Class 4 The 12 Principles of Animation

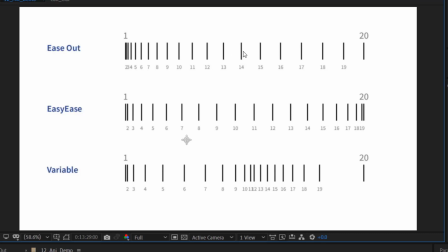But in the beginning, in the middle, they start spreading out, and even yes, it's spread out. So they become even from the from the middle. That's from the 12th frame down to the 20th frame.
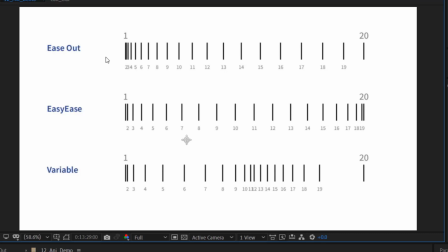So what we now have is that there's the ease out. There's ease out happening here. As at the beginning here, it's gradually it smoothens out, then it goes fast.
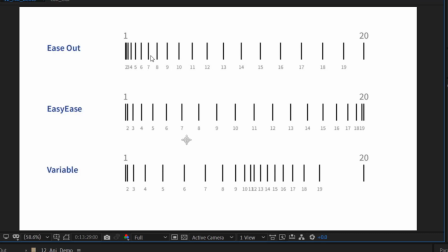It goes slow from the beginning, then it goes fast. So it also here too. So we can read this now that okay, at the beginning there is happening, is smooth, is slow.
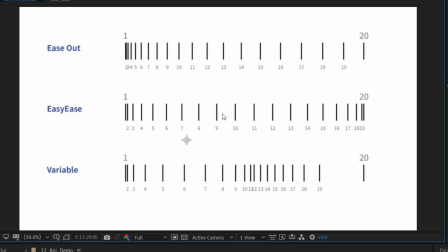In the middle, it builds speed, it start going, then later it now settles, also goes slow from this 15, from 16 to goes a little bit slow. So that's how to read. That's about timing.
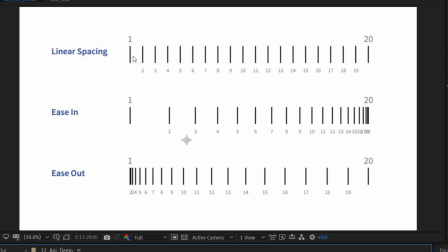So you can see the first one here is just linear, everything are arranged evenly. But the this other one, the ease in, right?
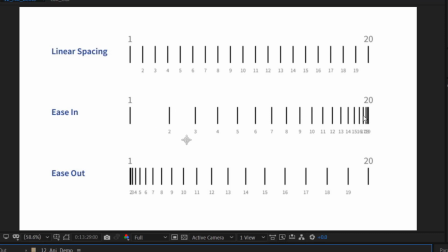At the beginning, you can see there are gaps, and it at the ending there is now easing. That is the ending. It will go slow at the ending. Yes, in this second one, there is the easing in
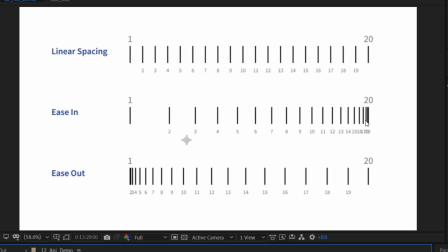that it eases into it eases in into rest. That is, it eases in into rest at the end. This first one, it eases out of rest.
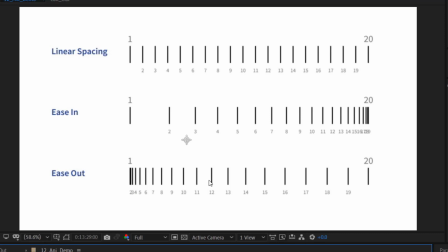That's at the beginning. It eases out of rest. That's the frames are arranged very close to each other.
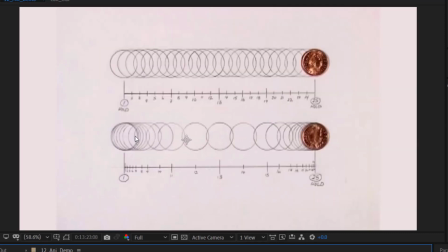So here you can like have the diagram, both the diagram and the because the internationally and when we have like people trained animators when they are communicating, right?
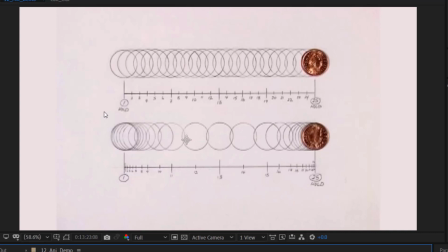Sometimes it's just this charts that they will just send, right? And when you look at it, you understand, and that's the same thing.
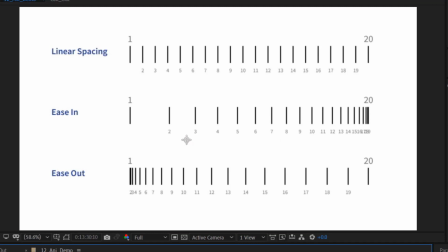Now, this chart I just showed you now, many animators, they don't take out their time to learn this, right? And yes, the good thing is that once you learn it, you can once you they send a chart to you, once you look at it, you understand what needs to be happening, how the movements need to.
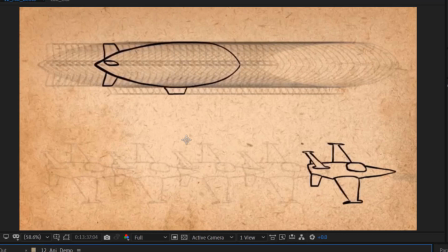So the way it plays out now, all of those chart that we just read now, we find it at play here. We find this particular one, right? Is so we find plenty of the drawing. This let's say the plane here, right? We have plenty drawing here close to each other.
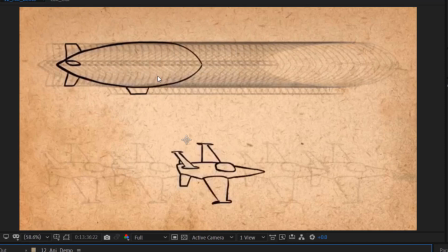So at the end of the day, it will go slow, much more slower and smoother. You find it going slow and smoother as compared as opposed to the down one here, the jet here, which is happening very much faster. Because why?
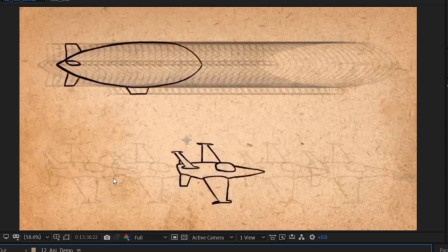You can only find like one, two, three, four, 5 frames at the same time that this other one is also the same time that this one has to complete its action.
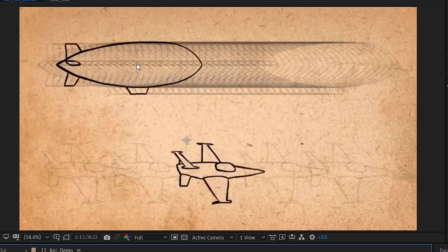But the one in up has plenty frames close to each other. So it will give that sense of being much slower. So the next